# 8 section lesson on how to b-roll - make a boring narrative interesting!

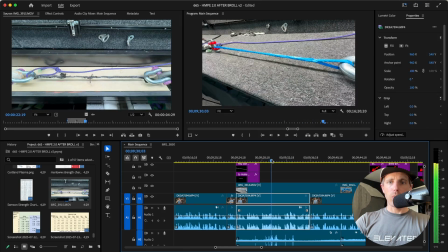(41:22)
Now, in a perfect world, I'd probably time the words to about right there. But I timed it with what I said right here.
Slings that can only be buried so much before the tails are touching.
Because the break's happening mid-sentence? It could go either way on that one.
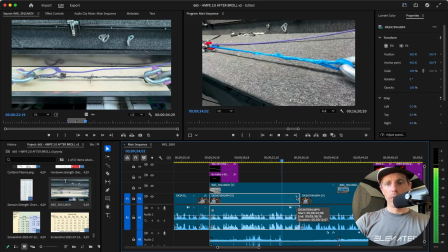(41:42) And so I wanted to know if those were super good enough, and they were. And they were. Until you got to 8 millimeters.
So let this brake test this is really interesting.
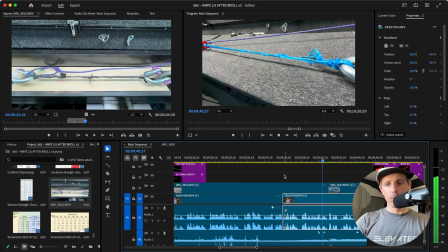(41:56)
Just let it cook for a while.
The meat basically slid out of the sandwich, but albeit pretty high force.
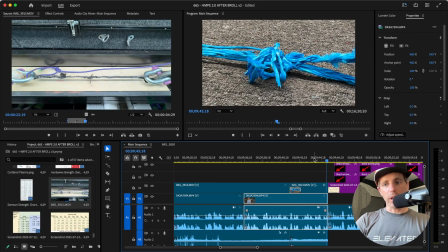(42:02) It's just not full strength.
But albeit at pretty high force, just not full strength, is a thought and a concept in a sentence. And that's where it is nice to do something different on the screen, which emphasizes what this is doing.
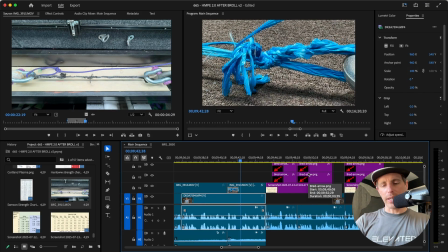(42:15)
And it did actually kind of half break when I look at it now. It broke and then slid out, but it's still lower force.
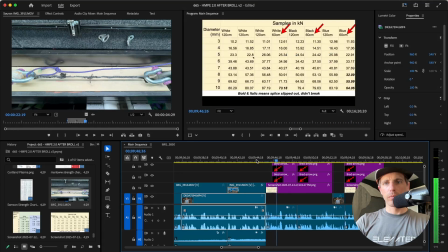(42:22) Not full strength. But what's crazy to me is that they sometimes held. So essentially we're getting full strength if it held. That's not good.
All right.
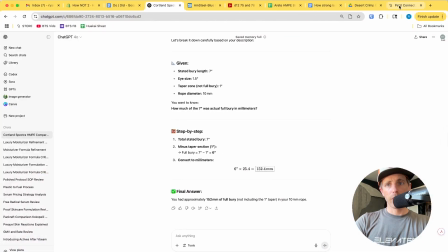(42:32)
That screenshot is... I fought this thing so much to get this.
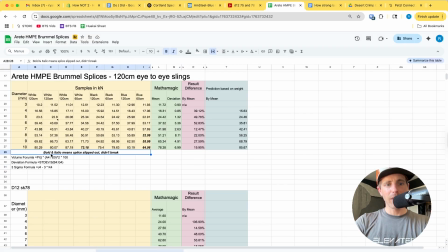(42:39)
Anyways, that screenshot is here. I moved this up in order to help people understand what this is for. But the 60, 60, and 60 are kind of spitter-spattered in between here.
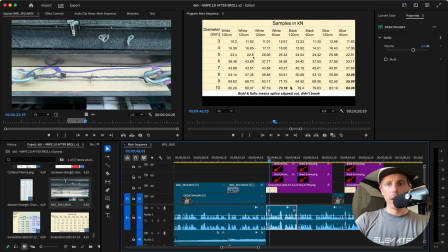(42:51)
But this is all the samples. And the bold means slipped out, didn't break. So you kind of have to make that spreadsheet usable.
Strength. But what's crazy to me is that they sometimes held.
Now, I was tempted to show that they sometimes held full strength, but I really want people to see 60, 60, 60.
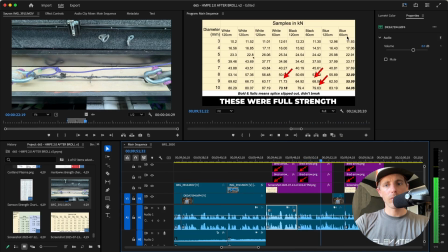(43:10) Held. So essentially we're getting full strength if it held.
These were full strength. This on its own, with the sound off, you would understand what's going on.
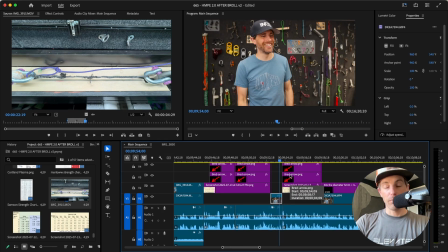(43:22) That's not good.
You got to break up that much data if there's a joke or something.
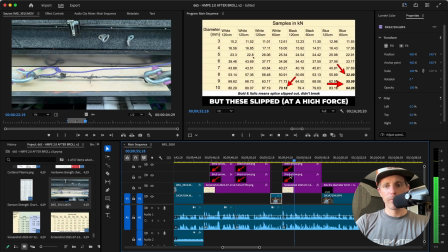(43:27) So the length of bury you're supposed to have is...
You can see that these are 4 seconds long, that you have the bold, bold, bold. This arrow doesn't really cover up that number, but these slipped at a high force.
Times the diameter.
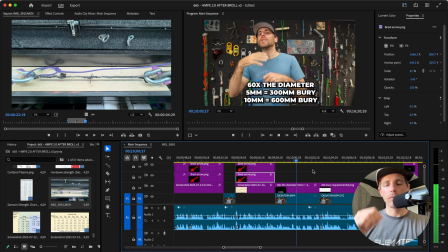(43:43) So if you have a 10 millimeter diameter here, you need 600 millimeters of bury.
And I did 5 millimeter and 10 millimeter so you understand the concept before I...
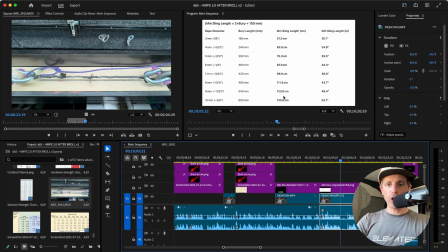(43:52) And so you can have 60 centimeter slings.
Show you the whole chart that I forced ChatGPT into including this, because the eye and the taper requires an extra 3 inches on both sides.
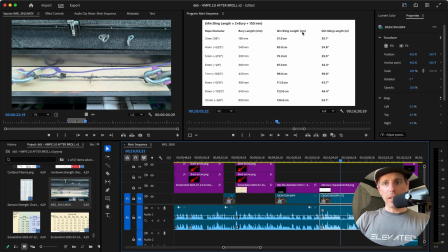(44:08)
And minimum sling length in centimeters, not millimeters, because that was weird.
The bury length times 2.
Like, there's a lot of good information here, and it's in imperial and metric, including over here.
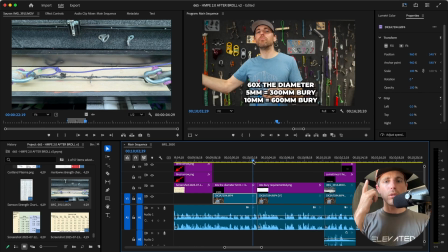(44:20)
So that is available in your B-roll. Now listen to what I say while I show that bury requirement.
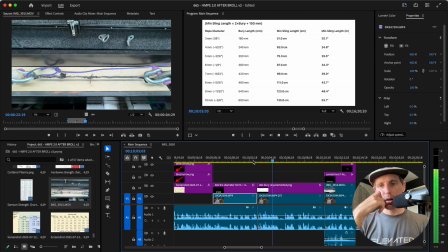(44:29) Bury. And so you can have 60 centimeter slings up to a certain diameter.
But once it's fat enough, it has to be buried deeper and longer. I was tempted to put an arrow, but I didn't because
your minimum sling length can only be 60 centimeter up to 4 millimeters.
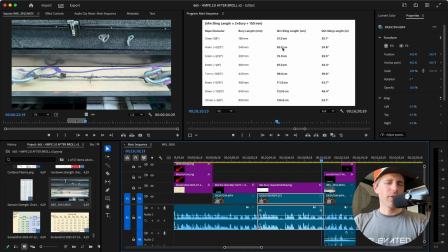(44:46)
And I want people to have to discover that for themselves because it's good all the way up to here.
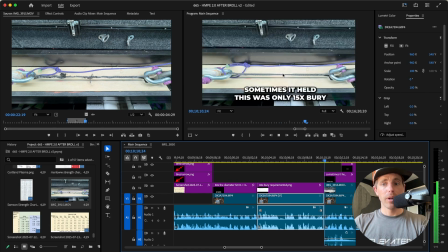(44:55)
It's interesting that sometimes, and I emphasize that with one of the break tests that did hold full strength and expressed that it was only a 15x berry, which ChatGPT was able to decipher for me because it's only a 7-inch berry,
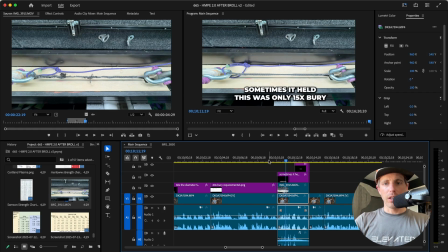(45:09)
which you could see on the product page if you needed to research this and find out in order to write this in here. It's technically was available to you before you made this. but once it's fat enough, it has to be buried deeper and longer.
It's interesting that sometimes it helped and it wasn't consistent.
Threw the number on the screen when it broke.
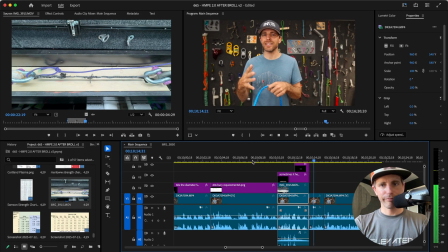(45:29) I guess that's the theme of the whole video.